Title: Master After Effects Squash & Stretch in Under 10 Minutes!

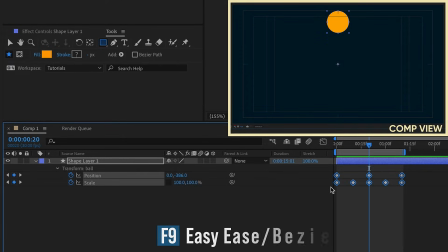So let's stop that animation and we're going to select all of these and select F9 to make them all EZEs or Bezier. Watch that play back and it's got a little bit more life to it. Looks a little bit more like how we want it to look but I want to do one more thing. If we select this middle position keyframe,
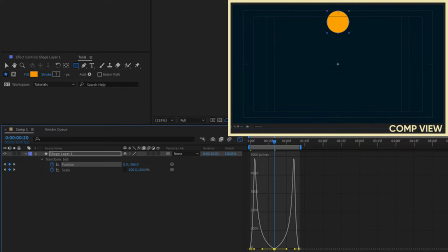open up our graph editor and then just pull this over the left and the right so that way these handles are moving away from this middle keyframe.
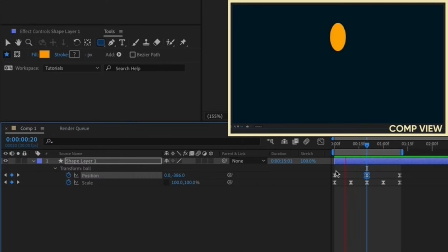Watch that play back. So now if you want this to be less exaggerated what you would do is just adjust the values of your squash and stretch scale
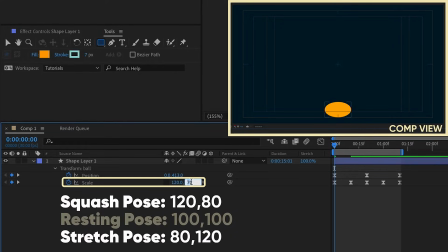so see I have my set to 130 70 so I'm gonna make this we'll say 120 and 80 so then let's make our stretch pose we'll make that 80
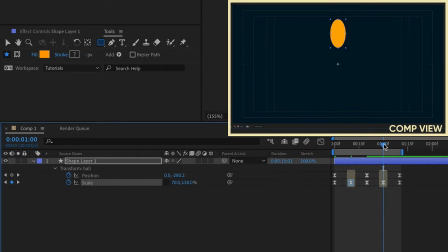120 so now we need to copy this keyframe go to our fourth one because we want those to be identical and also copy this first set and then make the fifth set identical to the first watch this playback you can also enable your motion blur to get something that looks a little bit better with this kind of animation I always like to enable my motion blur
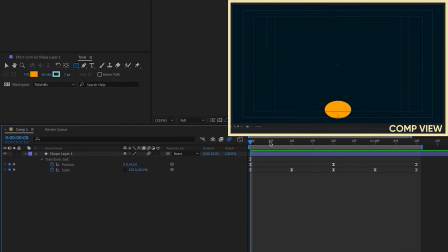I have everything separated by 10 keyframes, so let's make it where they're separated by five keyframes. Select all of these keyframes, holding down Option or Alt. Just move this last one until your second keyframe is at the fifth frame.
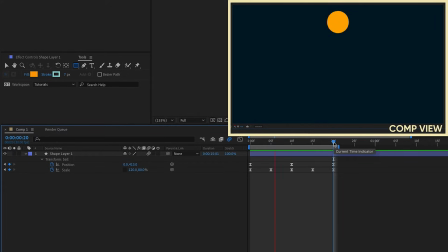Loop that area right there. Now we get something that looks like that. Now notice if I stretch out my work area, it's going to bounce and stop. So we want that now at our Loop Out expression. So it's Option or Alt click onto Position and start typing Loop. arrow down to loop out and hit return,
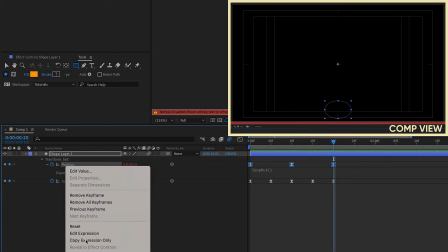right-click on position, choose copy expression only, go to scale and then paste that.
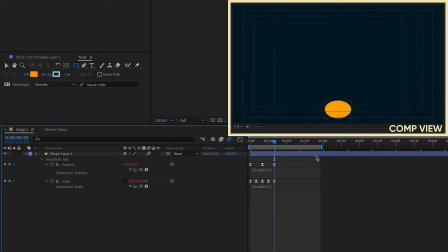So now we have loop out on both position and scale. I'm just going to open this all the way to the end of our comp and watch it play back.
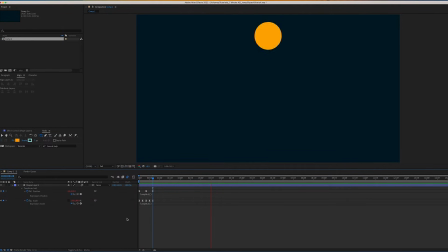Now I mentioned at the beginning of this tutorial that I wanted to use the layers transform properties to move the ball around on the comp.
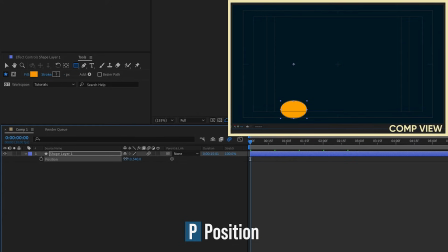So if you select a layer, hit P for position, bring our position where it's off screen and we want to put a keyframe there and then go to maybe
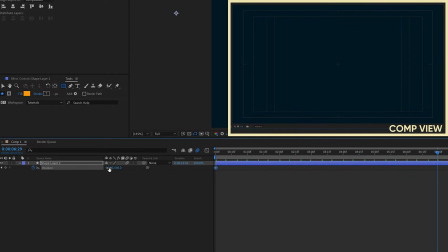we'll say seven seconds and then we're going to move our position over off screen on this side. If you want to just watch it play back quicker just disable the motion blur here so that way you still retain the motion blur but it's not going to be rendering that.
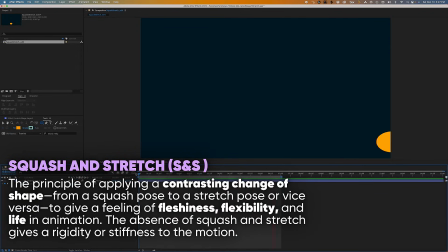So squash and stretch is the principle of applying a contrasting change of shape from a squash pose
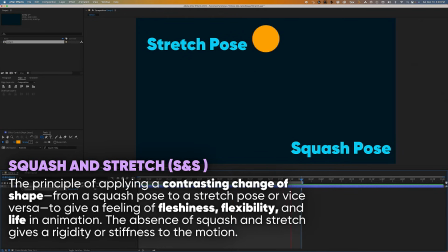to a stretch pose or vice versa to give a feeling of fleshiness flexibility in life and animation. So all we're doing is manipulating the scale of our ball as it moves up and it moves down.
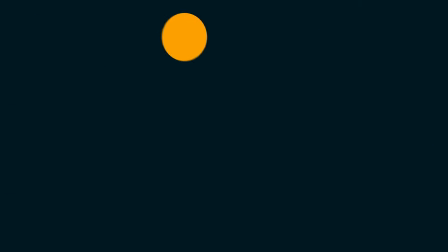You can apply it to characters, you can apply it to shapes, you can even apply it to text. You would be amazed at how applying these principles will give your motion graphics and animation just that much more life.
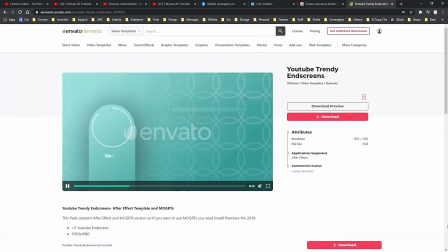I want to thank Envato Elements for sponsoring this episode and also thank my viewers for making this sponsorship possible.
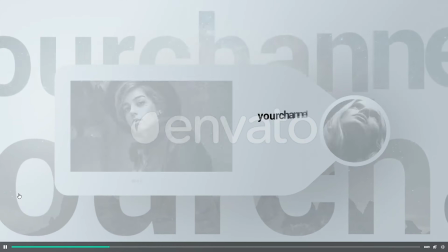For designers, editors, and animators, Envato Elements is an amazing resource.
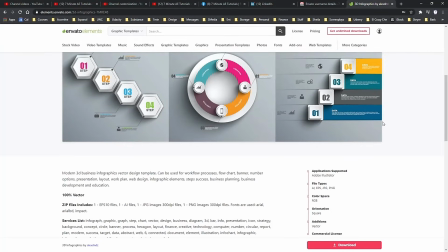With your membership you can download unlimited assets for anything you could possibly want or need for your projects.
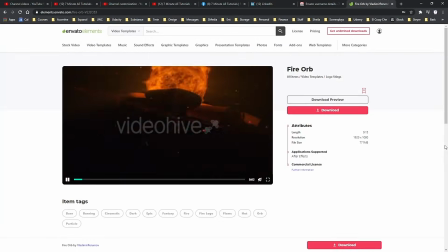Get access to high-res stock videos and photos, as well as motion graphic templates for titles, video displays,
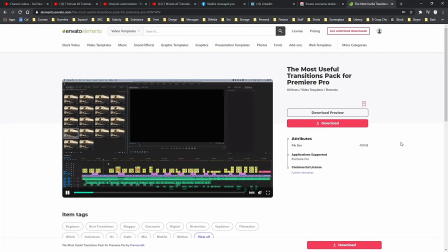logo animations, lower thirds, infographics, promos, openers, and so much more.
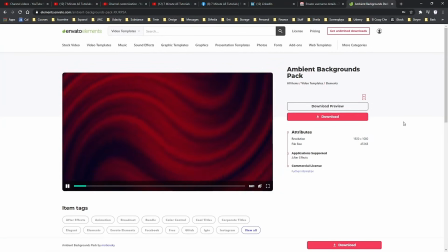You also get access to backgrounds, textures, patterns, and icons, which we all know are vital resources.
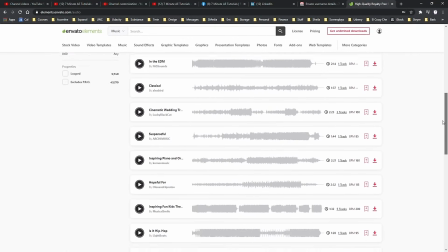You get access to music for your soundbeds in virtually any style or genre you can possibly imagine for designing the perfect sound for your projects.
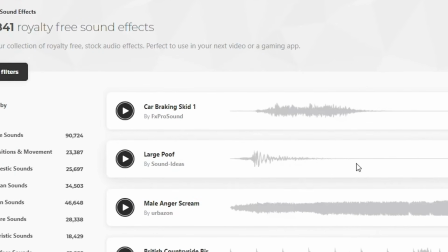Speaking of sound design, you have access to Envato Elements' entire sound effects database,
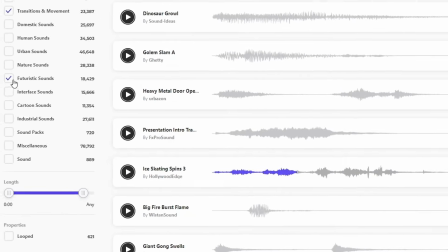which includes any sound you could possibly need or want for anything from short film production to commercials to logo stingers.
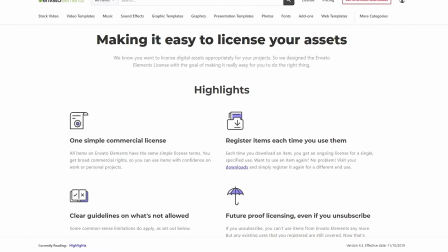Every asset comes with commercial and non-commercial licensing at no extra cost, so both you and your clients can produce amazing projects with peace of mind.
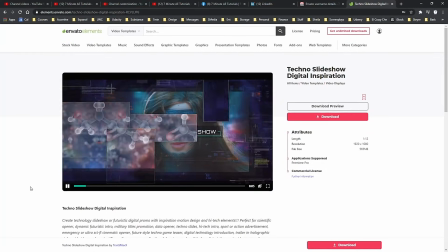And again, with your membership, you get unlimited downloads of all of these assets from Envato Elements.
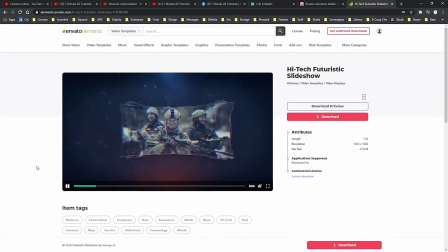Download as much as you want, as often as you want, without ever having to pay for individual projects or files.
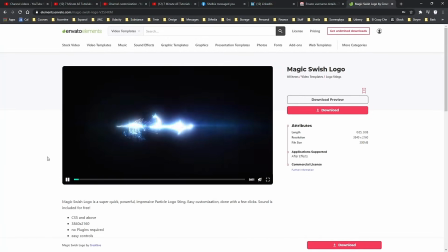Check out Envato Elements from the link in the description below and get 70% off the first month.
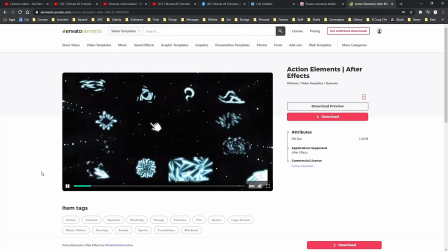That means you have access to everything from Envato Elements for less than $10.
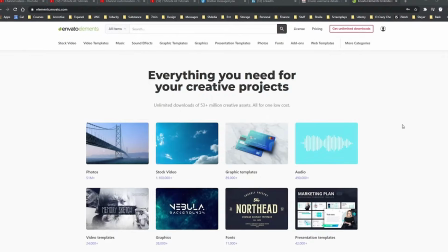It's an unbelievable deal and I highly recommend you check it out. I hope this tutorial helped you out and that you learned something new and useful.